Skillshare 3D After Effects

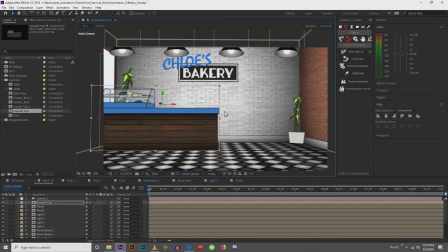1474s
So this black line around the object, the plants, and this countertop, I wanted the stroke to be there because
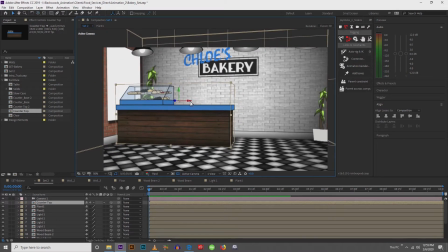1486s
I'm only mimicking 3D. I'm not trying to create a fully believable 3D set. Okay, so it brings that level of cartoony,
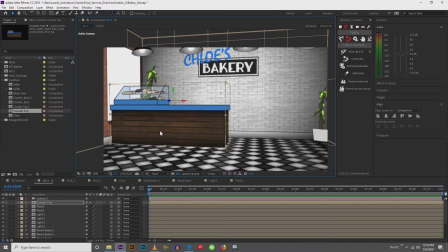1503s
non-realistic to a rather nicely lit, realistic set. So it kind of melds the two worlds together. And so that's the look that I was trying to achieve, is something that I'm not trying to pass off as hyper-realistic,
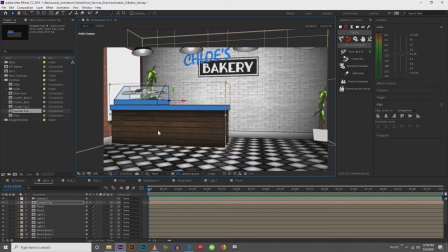1520s
but I'm trying to pass off as a hyper-realized set that a character with a line stroke could be inhabiting. And so that's why I created the line stroke. Next, I'm going to go inside and show you what's going on here.
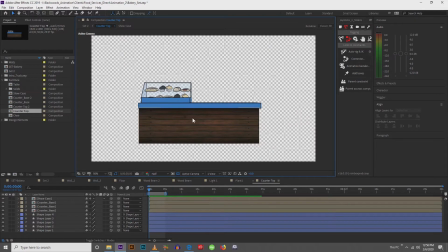1539s
All right, so looking at it from the front, it looks normal. But it's going to be a little complicated. So let me talk about some things here. Let's talk about just the countertop for now.
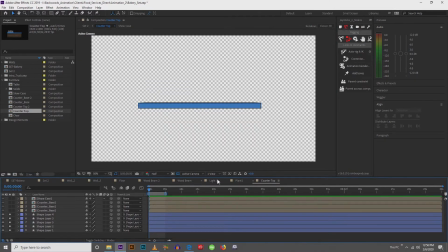1555s
So I'm going to go into 4 views.
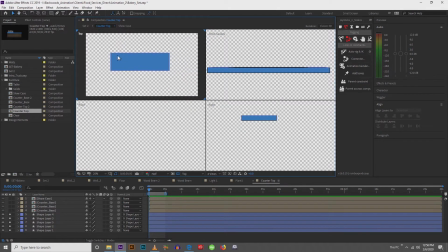1561s
So these are my 4 views. I have a top view up here. I have a, what is this?
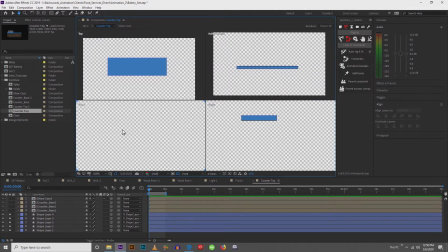1566s
Active camera view, front view, and a right view.
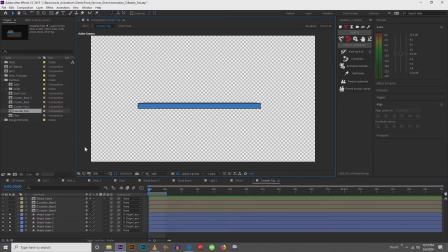1576s
I think I might just need to build it out to show you how I did it. All right, so let's do this. Let's say that this is my countertop.
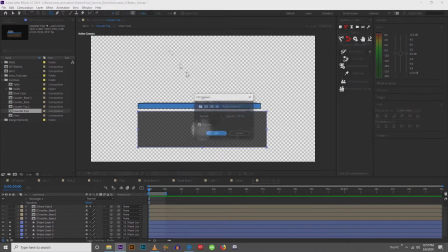1588s
Do a stroke of 2, and I'll do a solid fill that is blue. So in order to get this countertop to be 3D, you need to turn it on as 3D.
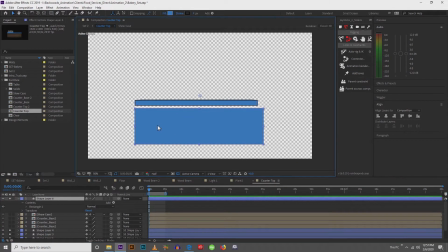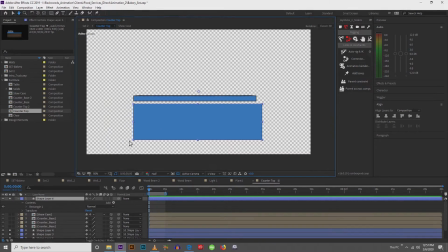1613s
Before I do that, I'm going to design on a separate layer.
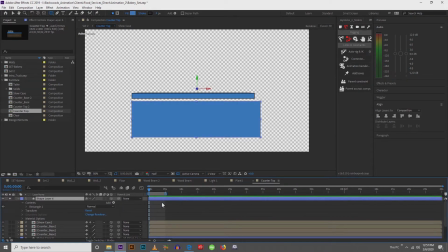1618s
Well, I can turn the 3D on, but I'm going to design on a separate layer the front of my countertop, and on another layer, I'll design the side of my countertop.
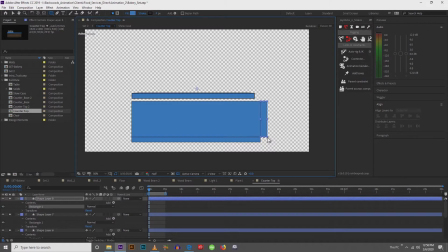1637s
And these are functioning just like a cardboard box would function. Okay, so we're creating the flaps that we're going to fold around.
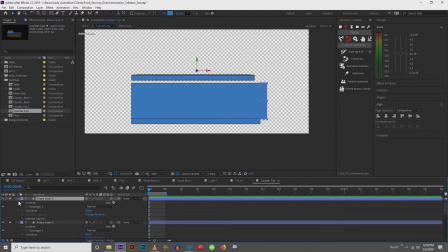1648s
So I'm going to turn 3D on for these 2 guys, and I'm going to rename them. So this will be my
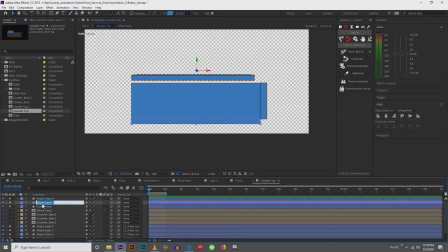1658s
countertop, this will be my front, and this will be my side.
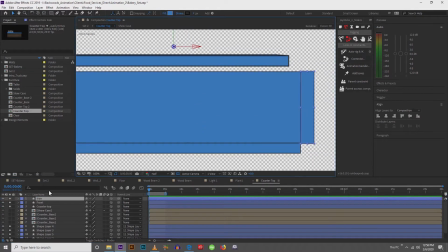1668s
So now with my side selected, I'm going to hit Y on the keyboard. I'm going to lower down my anchor point, and then I'm going to put it right here on the edge. And I'm going to do the same thing to the front.
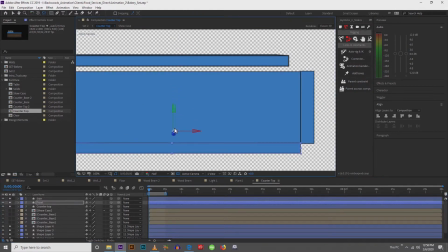1683s
Hit Y on the keyboard, lower your anchor point right here on the edge where the 2 meet. Next, I'm going to select both of them, and I'm going to parent them to the countertop.
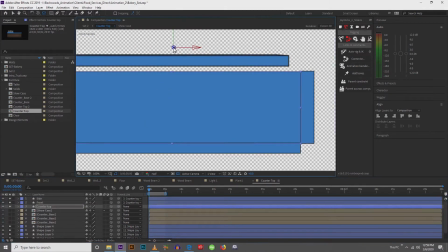1700s
And I'm going to move my anchor point to the center of my countertop.
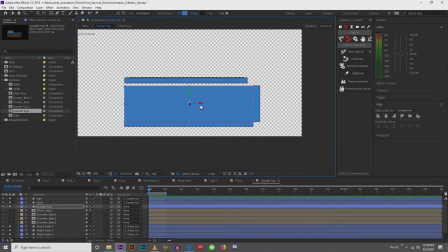1705s
All right, so now with that set up, I'm going to rotate my countertop 90 degrees,
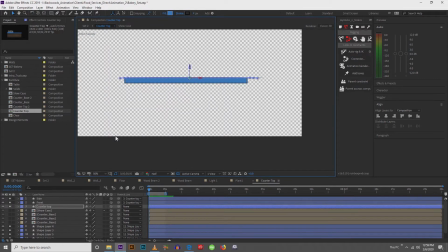1713s
move it into position, and then I can start to rotate.